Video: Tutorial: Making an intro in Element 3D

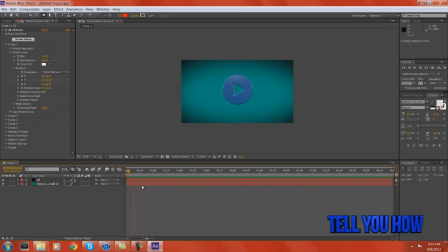435s
Now, I'd like to have a little bit of a light shine on the play button. you know it gives it a little bit of life so what we're gonna do is right click go to new light you can do whatever you'd like with this I gonna keep it at a color that sort
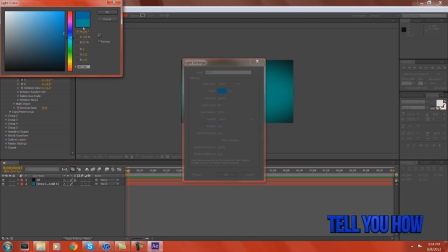450s
of matches my background my environment so we'll just go with sort of a faint blue for the light type I'm gonna go to parallel and press ok now
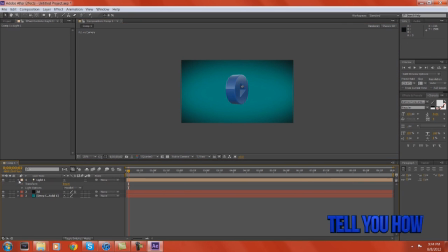465s
I can just move this light around by going to the light options and look my bad going to the transform and the point of interest if you can move the point of interest around as
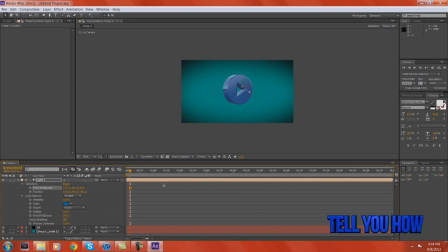480s
you can see it makes a bit of a light flash so whenever we get right here we're going to go ahead and motion track the point of interest and over two frames two or three frames we're just gonna move it so it sort of makes a a little bit of a flash right there okay
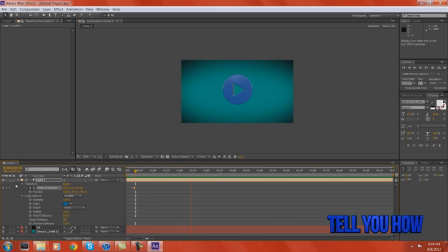500s
so as we can see we have that there and we're starting to look good guys and we haven't had to do any rendering whatsoever how great is this plugin Jesus I'd be like kneeling at Andrew Kramer if I could which I should I should just go track him down and do it myself
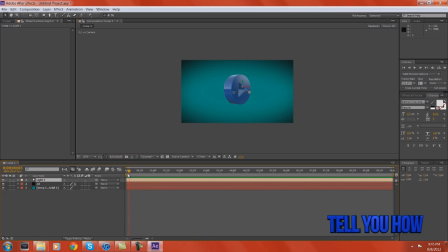515s
but anyways let's go ahead and continue. So, you could use a 3D camera to do the next step, but in the intro, I already was, in the intro that I made originally, I was already going somewhere else with the intro.
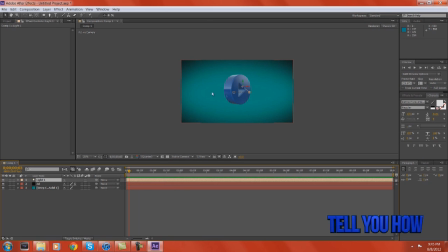530s
So, I had a couple different designs in mind, and I already had the 3D button falling back into space, and I just used the properties here to do that. I didn't actually go with a camera like I probably could have, and just track the camera back. So, I'm just for the sake of whatever I'm just gonna go ahead and do that
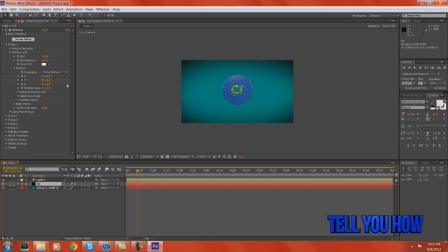549s
again so whenever it gets right here I'm going to have the rotation on the X or let's see or to yep when attract the rotation on the X I'm
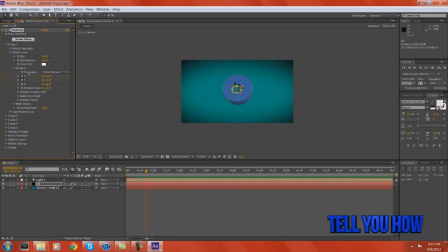563s
gonna go down about five frames or ten frames rather and I'm just gonna spin it back a little bit now an easy way of doing this if you press U on the layer it'll bring up your keyframe so you can see and match it up with other keyframes that you're going to make.
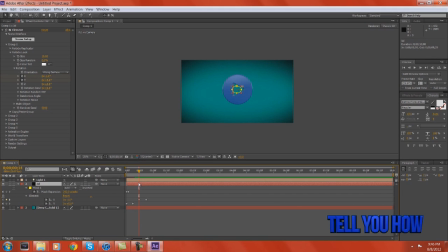582s
So I'm going to go to the first layer, I'm sorry, the first keyframe of the X rotation that I just made. And now we're going to go ahead and track the size. So click the stopwatch on the size, go to the keyframe of the last rotation,
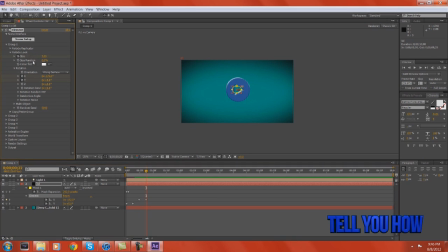600s
and make the size go all the way down to where it sort of looks like it's falling back into you know z space. So now we have that animation right there.
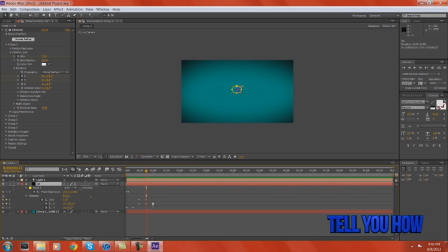615s
Now I've noticed that it falls back just a little too quick so what I'm going to do, press U again, and we're going to take these keyframes and just drag them out a little bit. Of course whenever you're making it I would just recommend not making them that close in the first place but that's what I'm going to do. So there we go. And now it's falling back.
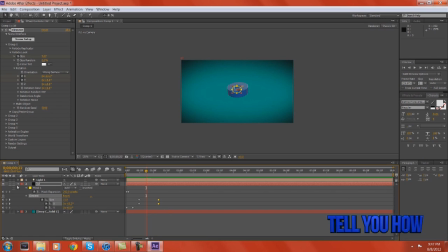What I'm going to do next is make a text layer with our text tool up here, and you can make this say whatever you want. I'll just tell you how for the fun of it.
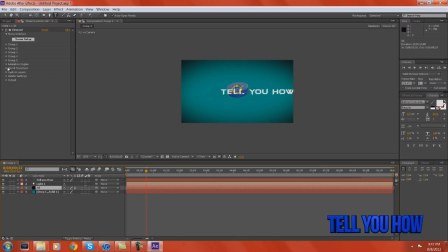650s
Okay, go to your effects tab on your 3D layer, go to custom layers, custom text and mask, path layer 1, and select whatever you just wrote.
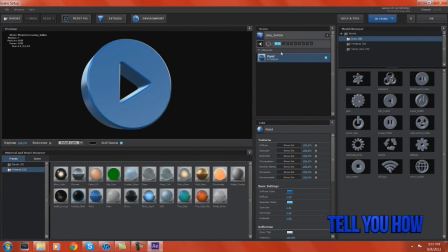661s
go to scene setup once again press extrude
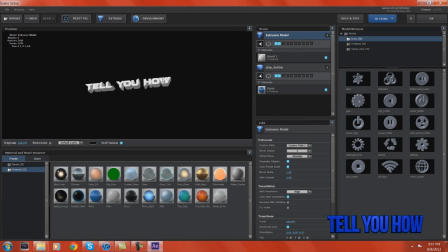665s
and there you go you have your text okay now before I get carried away because I always forget to do this what you need to do is make sure that this that this extrusion model is on group 2 and not on group 1 you see
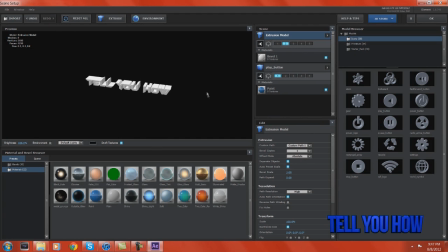680s
the difference and this way we can control that variable in itself and not we don't want them all to be one thing so you can
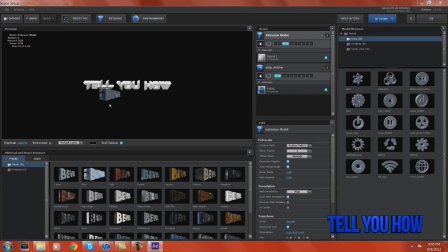689s
to do that for time's sake. Just drop something on there. That's a little bit thick, but let's just say that, whatever.
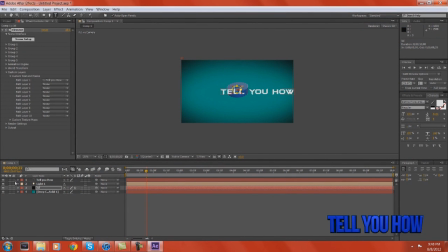699s
Okay, so press OK. I'm going to go ahead and hide this, tell you how. We'll go to group two.
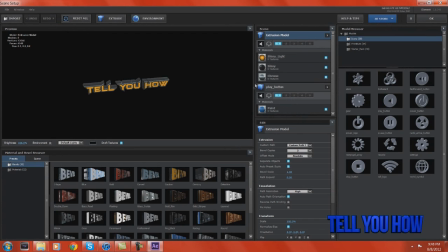715s
And as you can see, I just messed up. Whenever you change the stuff around, this seems to be a glitch right now, it puts it back on group one. So So we need to make sure it's on group 2. So make sure that's on group 2 and press OK. So now we're where we want it.
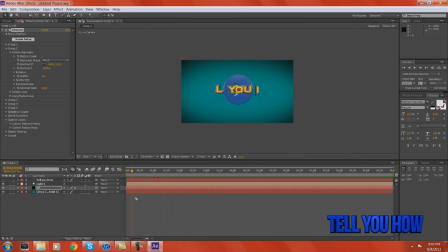736s
Okay, I forgot to say this earlier. After we make our play button appear with the mask, what we're going to do is go ahead and go to where we don't need the mask anymore, so after it reveals itself.
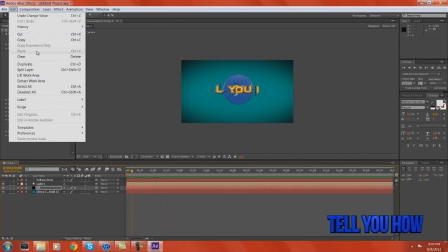748s
We're going to go ahead and split the clip.
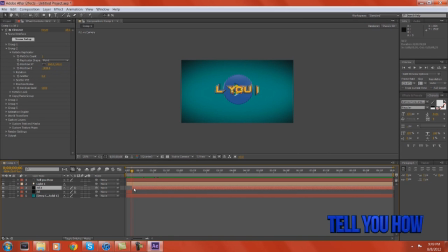751s
So edit split layer or control shift D. And on this one we're just going to press M and we're going to delete the mask because we don't need it. So what we want to do is go ahead and move our tell you how text or whatever
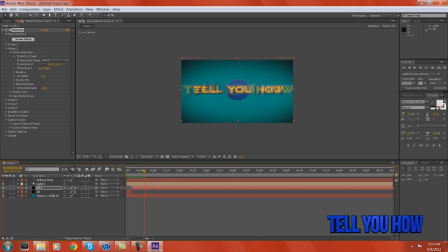767s
text you have in Z space and just get it out of the shot. So we're going to go ahead and motion track the Z space. Find out where you want your text to come into play. So right as soon as this starts falling back.
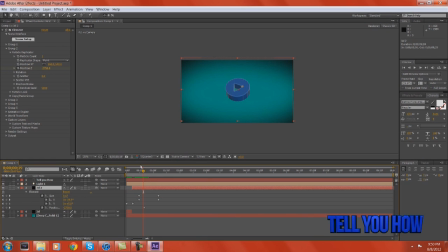787s
Once again what I can do here is press U and I can look at where this starts falling back. So what I'm going to do, this is my keyframe that I had originally started the Z position on. I'm going to move this to right here
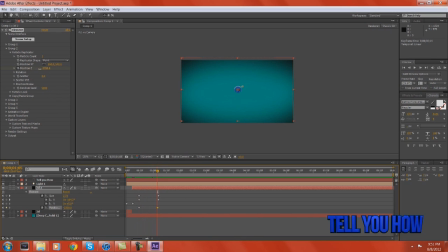804s
and I'm going to make my text come in just like that.
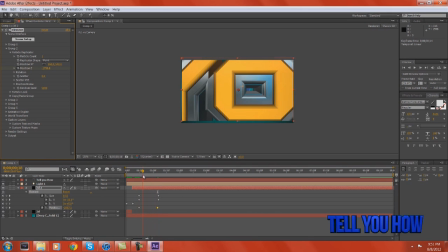811s
Okay, so I'm lining it up with the other keyframes that I had already made. This way it all is coherent and goes all together. I'm actually going to want that to move out just a little bit so you can see this falling back and then you see the Tell You How text come in over it.
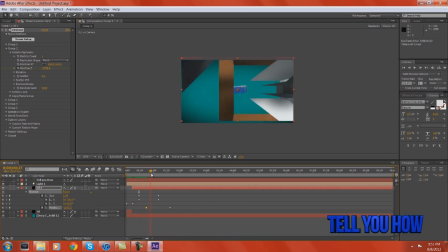830s
So I'll just move these over a little bit to adjust it to what I need to. And that works fine.
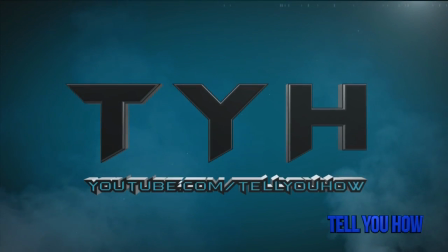838s
Now, what I did for the little wiggling at the end, which you guys probably didn't even notice, but it actually does make a huge difference.
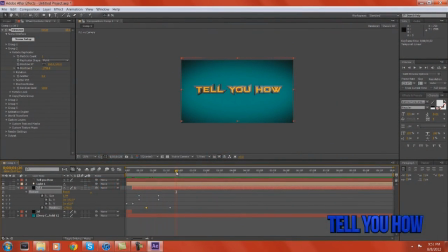844s
Because if you just have this text standing static after it comes in, the scene immediately gets boring. and we would not want that so this is very simple all we're gonna do is press P on our 3d2 alt click
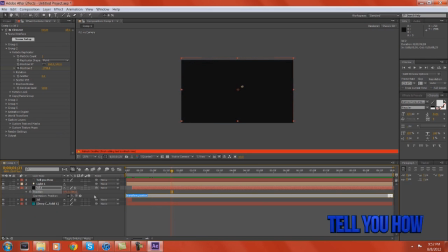862s
so hold down alt and then click on the stopwatch now technically this is the advanced side of After Effects but we're gonna be really simple on the advanced side so we're gonna type this in wiggle open parentheses five comma five
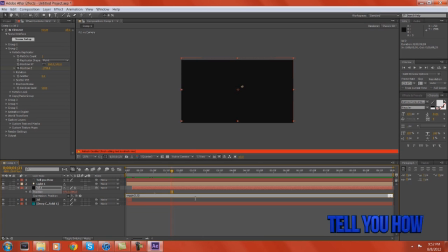881s
close parentheses and then just click away so